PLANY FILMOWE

Dzień dobry, dzisiaj opowiem o planach filmowych i jakie kluczowe znaczenie mają do animacji. Plany filmowe jest to określenie proporcji postaci względem tła. Plany filmowe dzielimy na dalekie, średnie bądź bliskie. O co chodzi z planami dalekimi, a planami bliskimi i też średnimi?
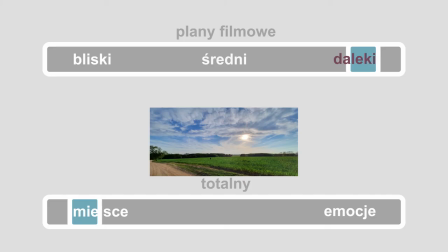W planach dalekich widzimy jedynie zarys postaci i postać nie jest tak ważna jak architektura. Plany dalekie pokazują nam miejsce akcji. Plany średnie pokazują nam postać znajdującą się w jakimś obszarze, jaką korelację ma postać w stosunku do architektury miejsca. A plany bliskie pokazują nam emocje postaci.
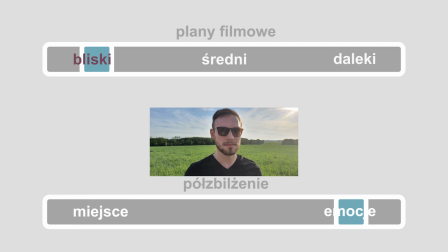Im bliżej widzimy postać, tym bardziej jesteśmy w stanie określić jej zmarszczki, jej nastawienie i w ogóle. Wyobraźmy sobie postać siedzącą na ostatnim piętrze wieżowca, a my jesteśmy na samym dole. My nie widzimy, co ona w tym momencie czuje, czy jest zakochana, czy jest zła, czy jest szczęśliwa. My widzimy tylko małą postać w stosunku do tła i to są plany dalekie.
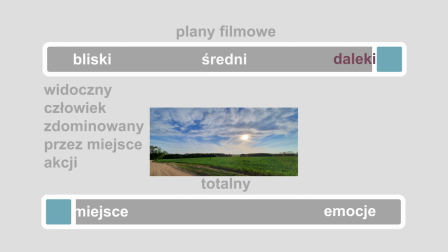A plany dalekie to plan totalny, ogólny i pełny.
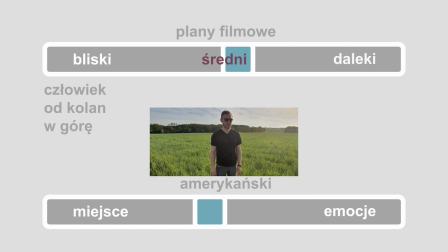Plany średnie to plan amerykański i średni. A plany bliskie to półzbliżenie, zbliżenie, detal i makrodetal. Co daje nam plan totalny, jaką łatwość w rysowaniu i animacji? Kiedy rysujemy postać w planie totalnym, my w ogóle nie musimy dbać o sylwetkę. Wystarczy, że narysujemy kropkę czarną i nie musimy skupiać się mocno na detalu postaci. Im rysujemy bliższe kadry, tym bardziej powinniśmy się skupić na pokazaniu naszego warsztatu pracy, pokazaniu naszej kreski i naprawdę powinniśmy się na bliższych kadrach skupić naprawdę na lepszym rysunku. Kadrowanie też ma takie zadanie w animacji, że jeśli kadrujemy postać odpowiednio, nie widać w postaci na przykład nóg. I możemy w ten sposób oszczędzić w animacji chodzenia, gdyż nie widać nóg, a wystarczy, że unosimy postać do góry do dołu, jak kroczy.
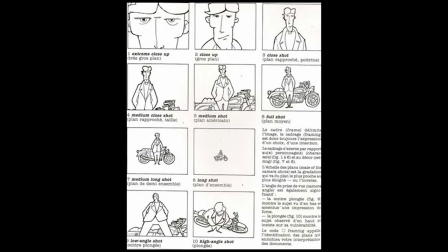Zadanie na dziś. Narysuj jedną postać. Możesz zainspirować się jakimś zdjęciem, rysunkiem. a następnie narysuj we wszystkich planach filmowych tą samą postać.
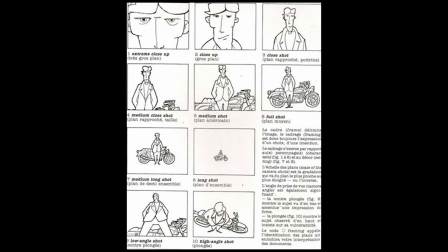Zwróć uwagę, że w planach totalnych nie musisz nawet rysować twarzy, a w planach bliskich jest ważne, żeby nasz rysunek był bardziej wypracowany.